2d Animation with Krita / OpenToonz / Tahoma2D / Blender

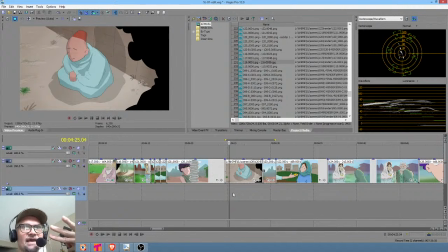66:13 So we're telling the audience 3 times something that they actually already knew, which is, this woman appears to be a bad person, and now she just confirmed that indeed she is a bad person. Why do we need all the characters to underscore that point for the audience?
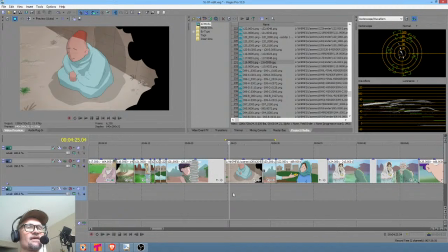66:29 If you put it in, if you leave it in, what you're doing is you're saying to the audience, by the way, audience, you're stupid. You can't figure out for yourself emotionally what's going on here, so I need to spell it out for you. No. So again, in isolation, these aspects of these shots are all fine.
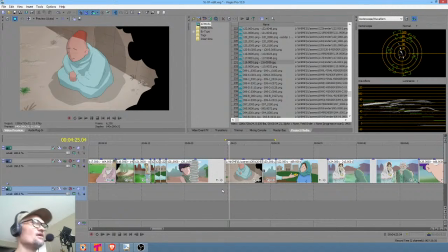66:48 They're all good. In context of an edited show, you find out you can waste a lot of time on stuff that really just doesn't help move things forward. So, anyway, end of lecture on that. I want to look at the... So if we need to increase emotion of hate towards her, we need reaction first. The guy carrying plates should be sure that she's evil.
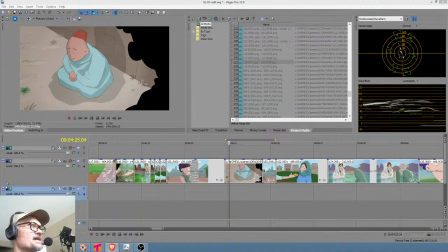67:07 And basically, Max, that's really not what's happening. What's happening is Mel is simply...
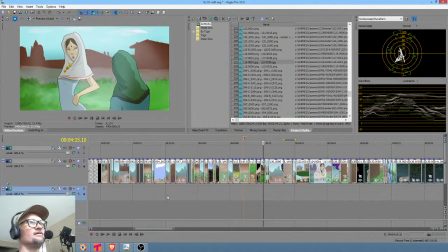67:13 I mean, he just saw a pretty girl, okay? No, we don't want the audience to feel hate for her. Max, see, again, that seems to make sense in isolation. Out of the context of the entire show, what you're saying does make sense. Okay?
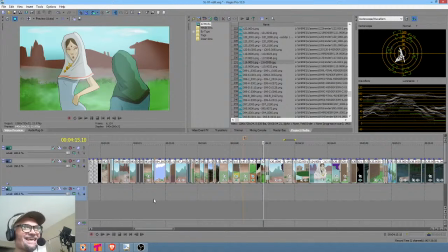67:32 Out of context. In context, no, it's not important. And the reason it's not important, all we need to know is that this woman is kind of bad news and we don't like her. We don't have to hate her. We'll have reason later to hate her, because remember, downstream,
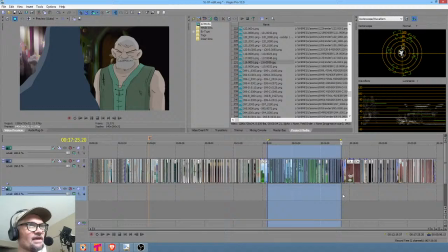67:50 Carliana gets together with Golik and plots to literally marry off her daughter for filthy lucre.
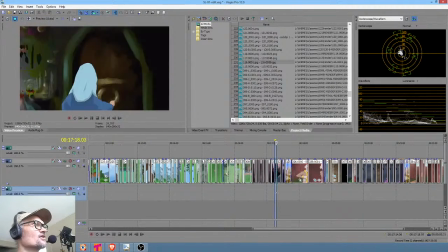67:58 Okay? So we're going to find out that we actually hate her later. Right now, we just need to know that, I don't really like this person.
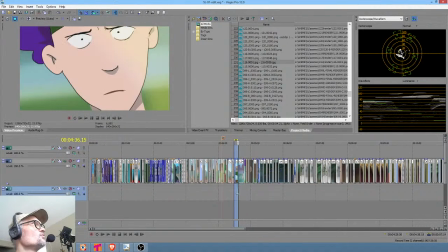68:06 She's pretty evil, probably. We'll get the details downstream. Okay, so that makes sense.
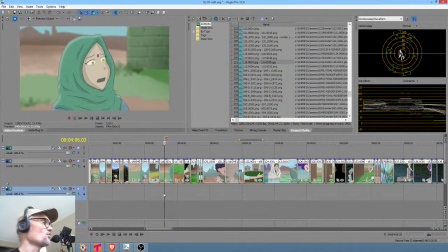68:11 So the context always matters.
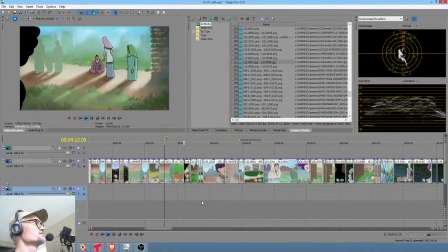68:18 Okay, so
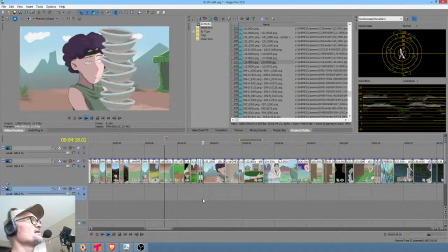68:22 yeah, and you may be, because my impression is that, Max, that you're not a native English speaker.
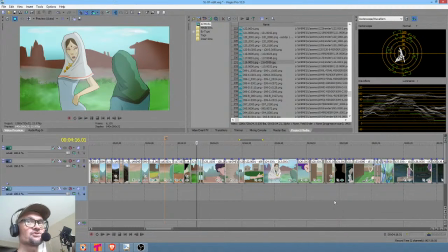68:28 English is your second language, maybe. I'm assuming, and so you may be using the word hate in a way that you don't necessarily mean it, right?
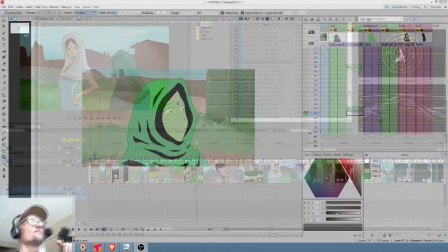68:38 So I'm taking that into account as well. But anyway, that's enough about the editorial stuff.
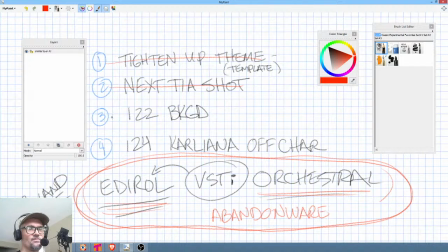68:44 We've got this done. We got this done. Let's switch gears here and look at shot number 122, because there was something about the background that I did not like. So that is shot number 122. Let's go back over here.
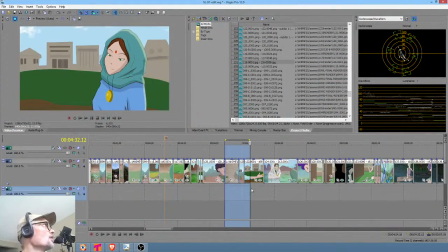69:03 Okay, yes. Okay, so my judgment on this shot was that and by the way, there's a bit of a kludge here,
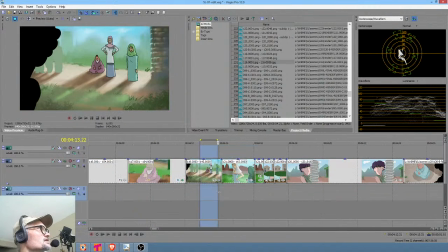69:12 because, and nobody probably noticed this, but she says, remember who you are.
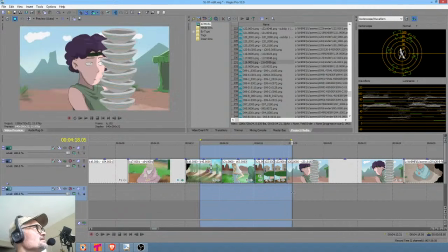69:19 Okay, so the idea is that this pendant means something.
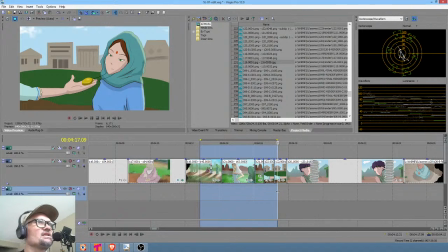69:25 Okay? We don't need to spell out. So we're getting into the same thing again here. We don't need to tell the audience what it means. Not now. We're going to find out actually at the end of episode 2 what it means. All we're doing now is planting the seed, and we're saying that this pendant
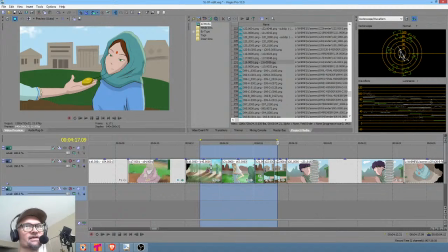69:45 symbolizes something about who TNR is, who her family is, where she comes from, something like that. That's all we need to know at this point. Okay? So she says, remember who you are.
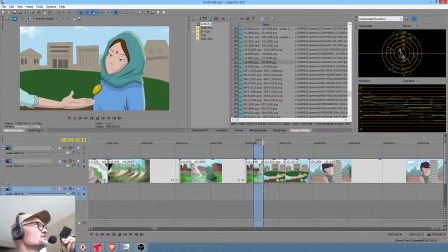69:57 And the thing I was going to say nobody probably noticed is that this shot is run in reverse.
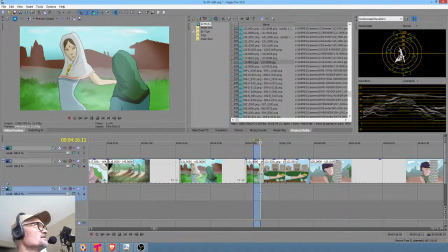70:02 So actually what happens is the pendant magically floats up into her hand. And I may fix that, but I don't think I need to, because if you look at it at speed, you never notice that, right?
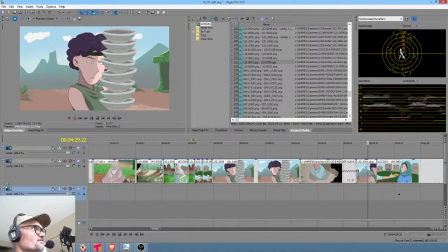70:14 So anyway, that's just the reversal of this shot. So this shot, she drops it.
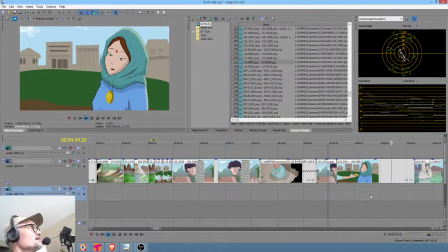70:22 And then this is actually okay, so now this is a great point.
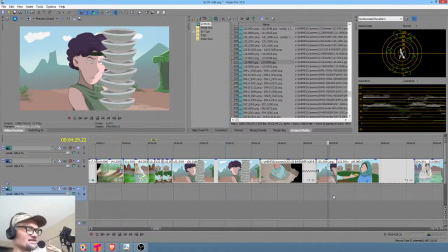70:26 I'm glad this happened because I just realized something. What we're about to see right now is precisely the very thing we were debating about on the other shot a little bit ago. Okay? It's already in the script, it turns out. Which is, after...
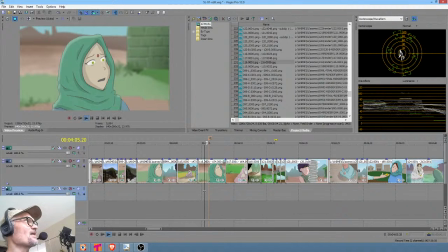70:46 okay, so we say, we're not going to spell it out here. We're not going to go too far with this.
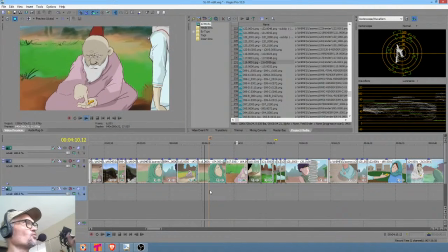70:51 Let's cut away from it and keep things moving. Well, we're going to find out in a moment here why.
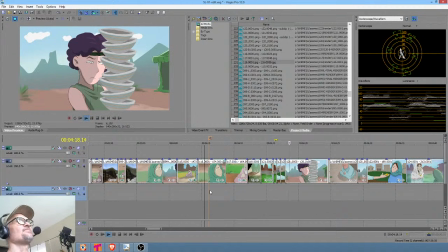71:00 Max, I don't care about. Because episodes 1 and 2 are very clearly a 2-part double-length
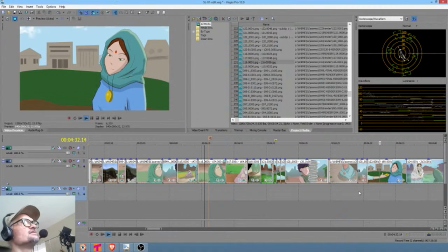71:12 pilot anyway. So yeah, of course there are threads in episode 1 that get picked up and clarified in episode 2.
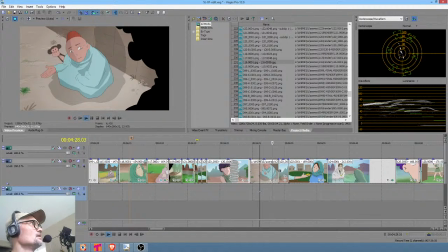71:19 That's just the nature of a double-length pilot. I mean, the 2 episodes may wind up being released together anyway, right? Okay, so my point was,
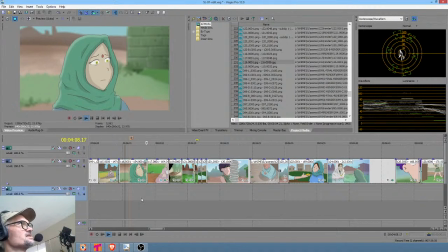71:28 let's just keep going, because what we're exploring here today so far is a lot about editorial decisions.
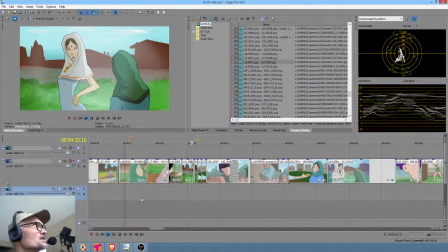71:34 Okay, we didn't spell out for the audience too much TNR's reaction yet, but see, look what happens.
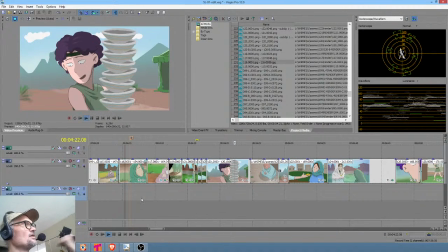71:42 She says, remember who you are, and then for the audience, we don't want to forget about Mel and Luca, right?
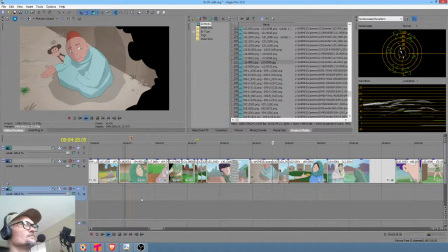71:48 So we go back to them. Tom makes a good point, by the way. And then, so we agree that this is harsh.
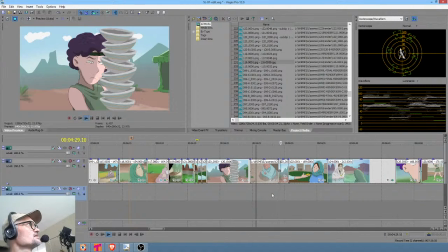71:58 Yeah, this is pretty bad. And so then Mel basically looks askew at the situation, and then the mother drops the pendant.
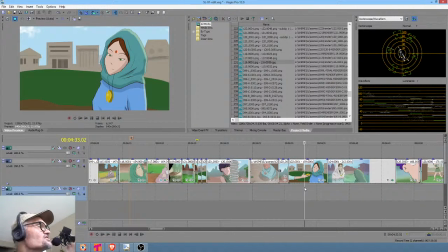72:06 And guess what? This is the thing in this shot that we've all been looking for in this discussion. She says right here, but we have so much.
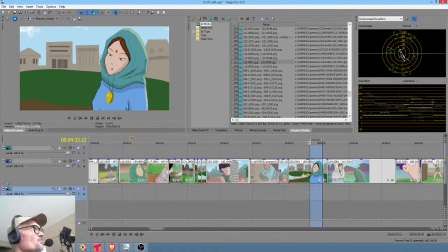72:27 And then, so as far as I'm concerned, this moment here where she drops the pendant again and TNR says, but we have so much. She says it quietly, like she doesn't want to say it too loud and make Mom mad, you know.
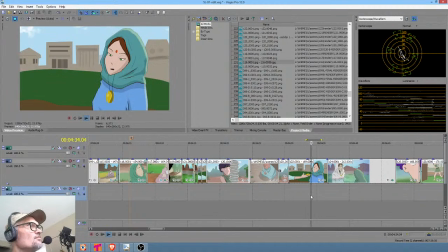72:41 But in point of fact, that's exactly what happens. And then the mother says, I've heard enough.
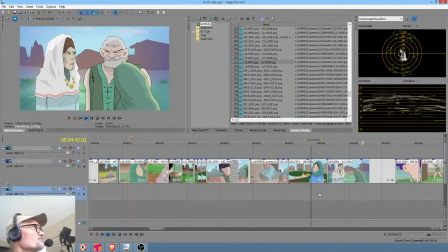72:48 And by the way, this shot is really bad and needs to be redone. The characterization of Carliana is awful. Okay, but she says, I've heard enough.
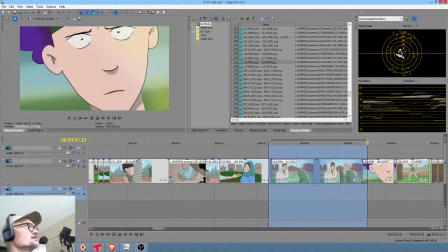72:57 Balder! And then she confines Tianara to the wagons. And then Mel says, wow.
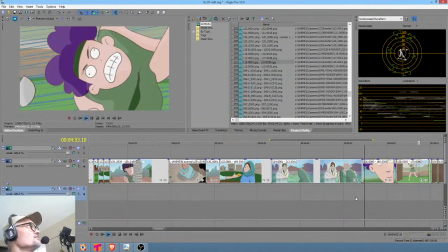73:05 Oh, well. And then he gets on with his life and falls and drops the bowls, and everything switches to a completely different thing.
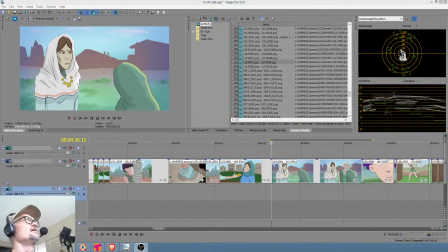73:13 Okay? So, so yeah, I feel pretty strongly that some of the things we were debating on the other shot, it turns out are already in the script, are already addressed. We just have to kind of get through about 40 seconds of show, if that, to get to it.
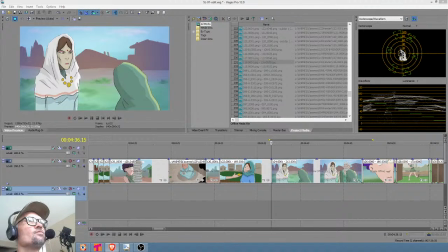73:30 Why the focus distorted with the person walking in front of the camera?
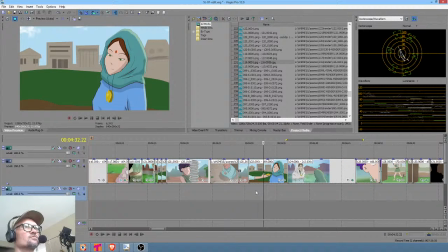73:36 You're talking about, I think the person walking across the camera doesn't add anything to the story unless there's a specific reason for you to use that.
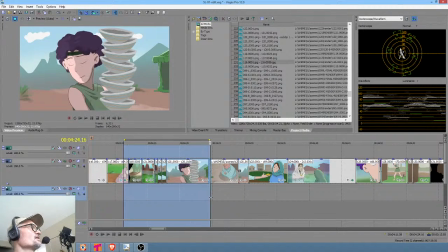73:43 Well, again, I would say, okay, so Amar, since we're pretty close to real time here, let me ask
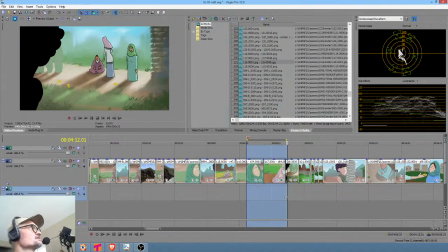73:49 you, are you referring to this? Is that what you're referring to?
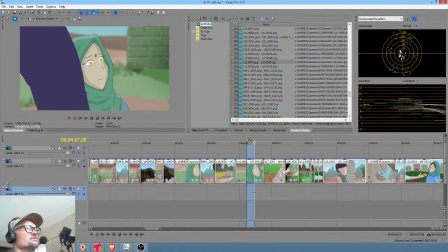73:58 So I'm going to wait 5 seconds for Amar to say yes or no. I'm assuming that's what he's talking about. Take a sip of my tasty beverage. Mm-hmm. Okay.
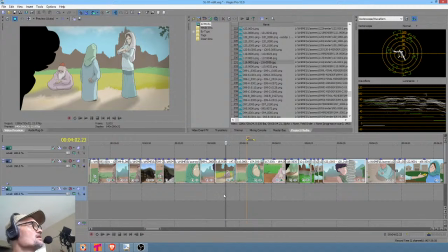74:12 All right. So again, like everything, we can debate whether it's like perfect editing, but basically, yeah.
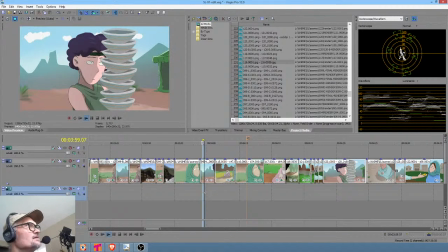74:20 Here's what's going on. The mother is not in motion, right? Okay. So I'm going to explain to you